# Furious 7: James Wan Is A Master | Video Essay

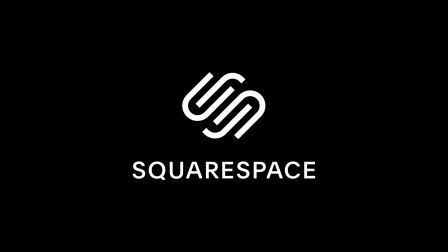(0:00)
This video is sponsored by Squarespace. Whether you need a domain, website, or online store, make it with Squarespace.
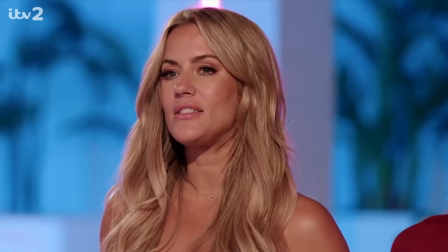(0:06) Okay, Islanders, it's time for you to give your decision. We'd like to save this Islander because they are a massive part of the villa.
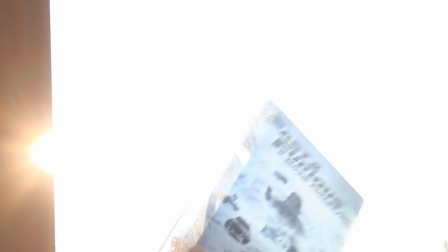Daddy's gotta go to work. Chris, can you help me? No, not like that. That hurts. Ow.
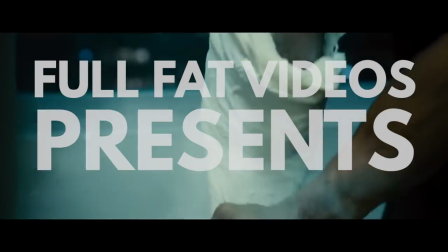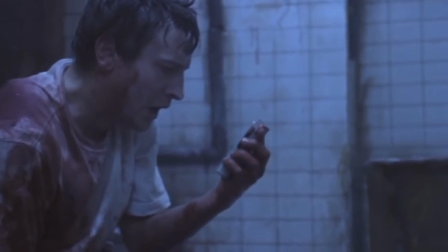(0:43)
James Wan is a master. I've been hard pushed to see a single film of his I haven't liked, and no matter the genre, Wan delivers thrills and fun in equal measure.
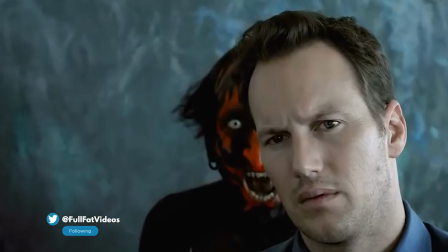(0:52)
Ah! That Darth Maul fucker gave me nightmares for ages. Please don't do that again.
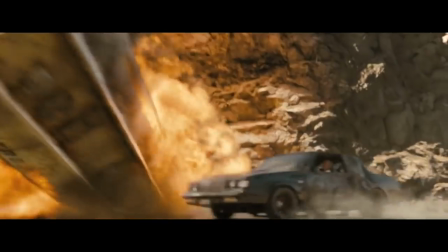(0:56)
On the flip side, I was never really into the Fast and Furious movies, even when I was told repeatedly that they had gone from being street racing movies to full-blown action flicks.
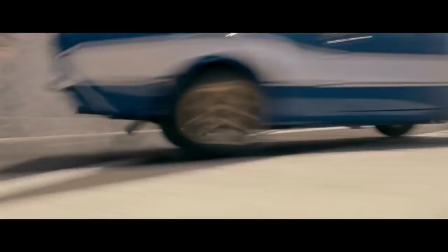(1:04)
I'd tried before with entries like Fast 5 and Fast and Furious 6, and whilst they were fun for the most part, I never really quite got the hype.
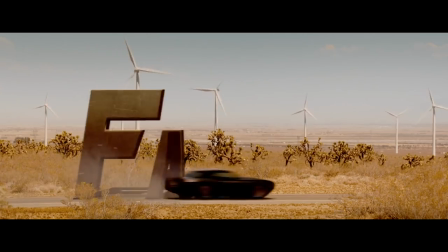(1:11)
That was until Furious 7 hit screens in 2015.
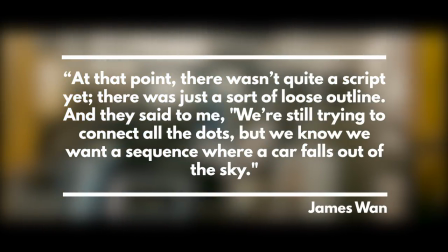(1:16)
At that point, there wasn't quite a script yet. There was just a sort of loose outline.
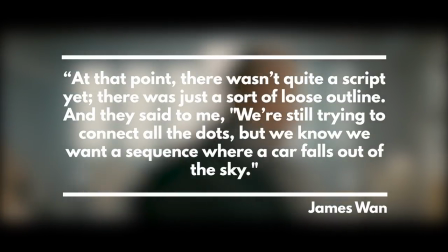(1:21)
And they said to me, "We're still trying to connect all the dots, but we know we want a sequence where a car falls out of the sky."
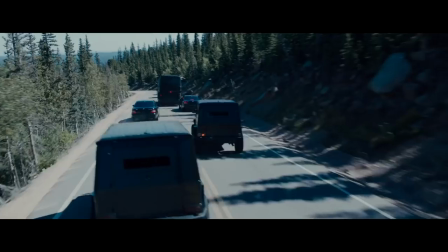(1:27)
And thus James Wan's journey with the Fast and Furious franchise began. If I believed in guilty pleasures, Furious 7 would be the guiltiest of guilty pleasures.
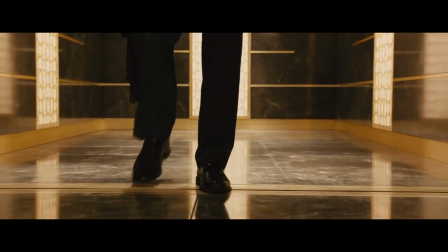(1:36)
It is a non-stop delight of action, fun, and general degrees of over-the-topness.
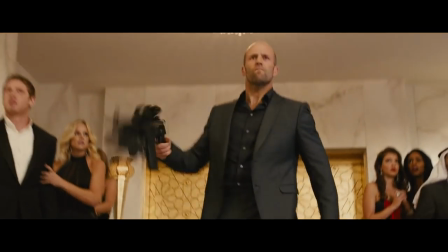(1:41)
So in this video, I'll be diving deep into exactly what James Wan brought to the franchise to make it work so well.
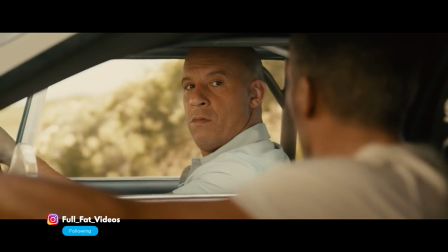(1:46)
But this will also be kind of an essay of two parts, as I want to discuss how the movie paid tribute to the late Paul Walker, and how his characters send off in a way that was both
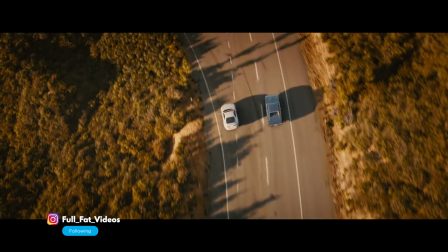(1:54)
mature, heartwarming, and in keeping with the themes of the franchise. The tone is set by the opening scene.
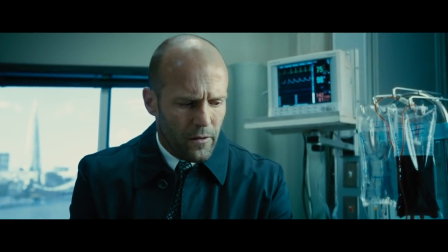(2:01) Rest now, little brother. While I sell you one last score. Oh, isn't it nice he's come to visit his brother?
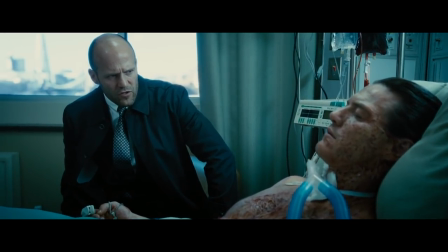(2:09) What the shit?
The reveal that Shaw has broken into the hospital where his battered criminal brother was being held is equal parts awesome and ridiculous,
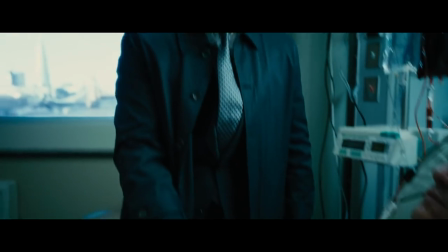(2:17)
and it's the perfect way to tell the audience that, oh boy, we are in for a wild ride.
Take care of my brother.
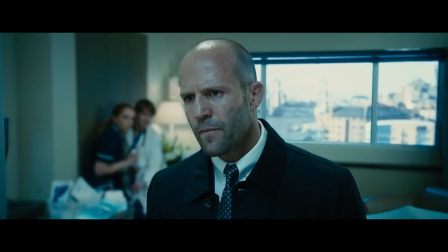(2:23) If anything happens to him, I'll come back looking for you.
He actually expects the doctors and nurses to take care of his brother whilst the hospital is literally blowing up around them.
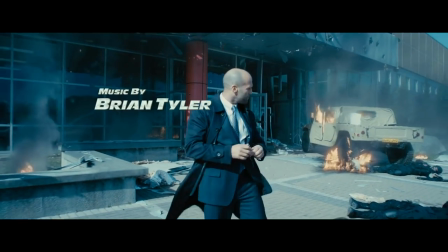(2:34)
And of course he puts his shades on at the end, of course.
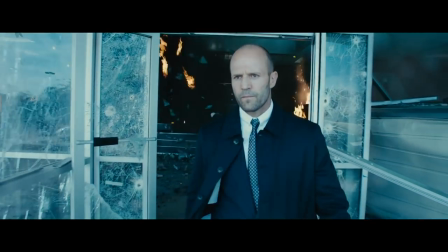(2:40)
The opening really tells us James Wan's mission statement, to be as over the top as possible, to treat the drama the same way as the action.
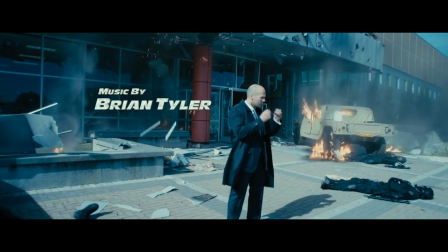(2:47)
It's all about big, epic, almost operatic sequences designed to pull the audience along this ride.
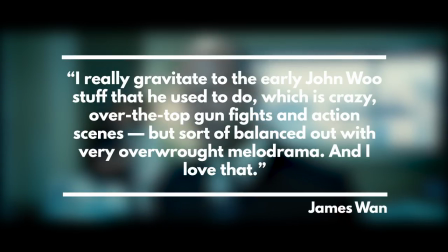(2:53)
When talking about the tone of the film, Wan said, "I really gravitate towards the early John Woo stuff that he used to do,
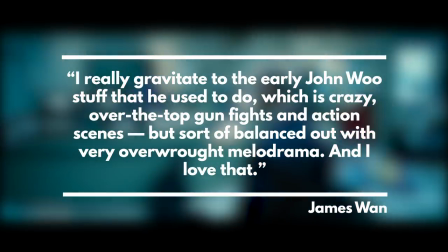(2:59)
which is crazy, over the top gunfights and action scenes, but sort of balanced out with very overwrought melodrama,
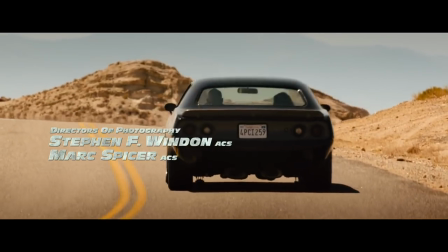(3:05)
and I love that." Before you get time to think, you're treated to the reintroduction of Letty and Dom at a street race.
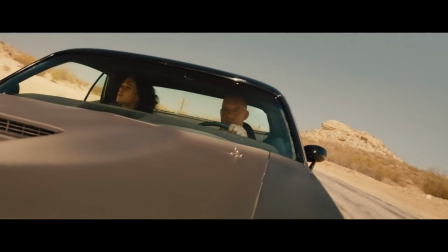(3:11)
In the desert, set to the most obnoxious music ever.
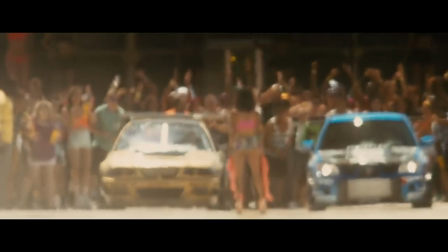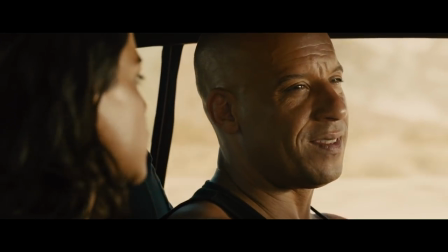(3:22)
It's here some of that aforementioned melodrama comes in, as Wan picks up the threads left by the previous movie, with Letty unable to remember her past and her romance with Dom.
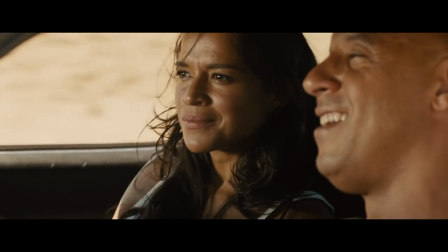(3:31)
I'd be lying if I said I thought anyone went to see this movie for a Vin Diesel romance subplot, but luckily Wan knows that too,
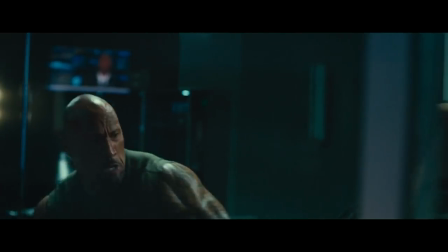(3:37)
which is why it's not long before we're treated to seeing The Rock beat seven shades of shit out of Jason Statham and vice versa.
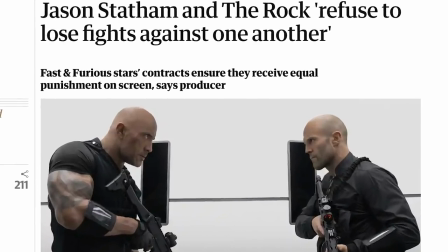(3:43)
Literally vice versa, you know they have a contract about that. Kurt Russell turns up.
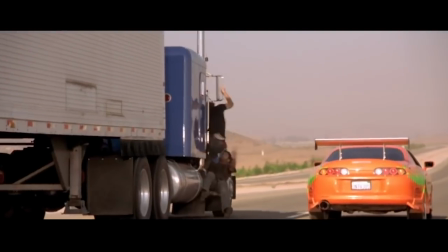(3:48)
Kurt Russell, in a franchise that started off about stealing VCRs, here playing a top secret government agent who doesn't even have a name. I'm Mr. Nobody.
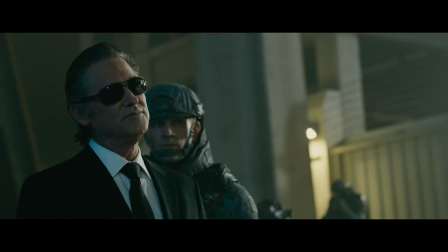(3:57)
And of course, they need Dom and specifically his crew.
My crew.
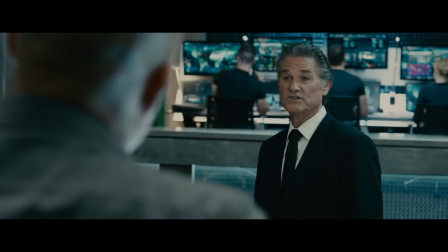(4:01) I assumed you might say that, which is why I've taken the liberty of gathering your team.
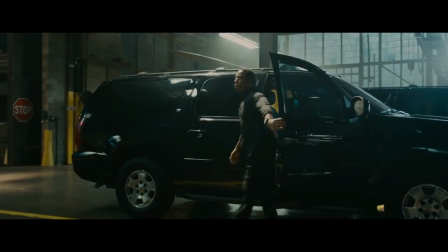(4:07)
No, of course he did.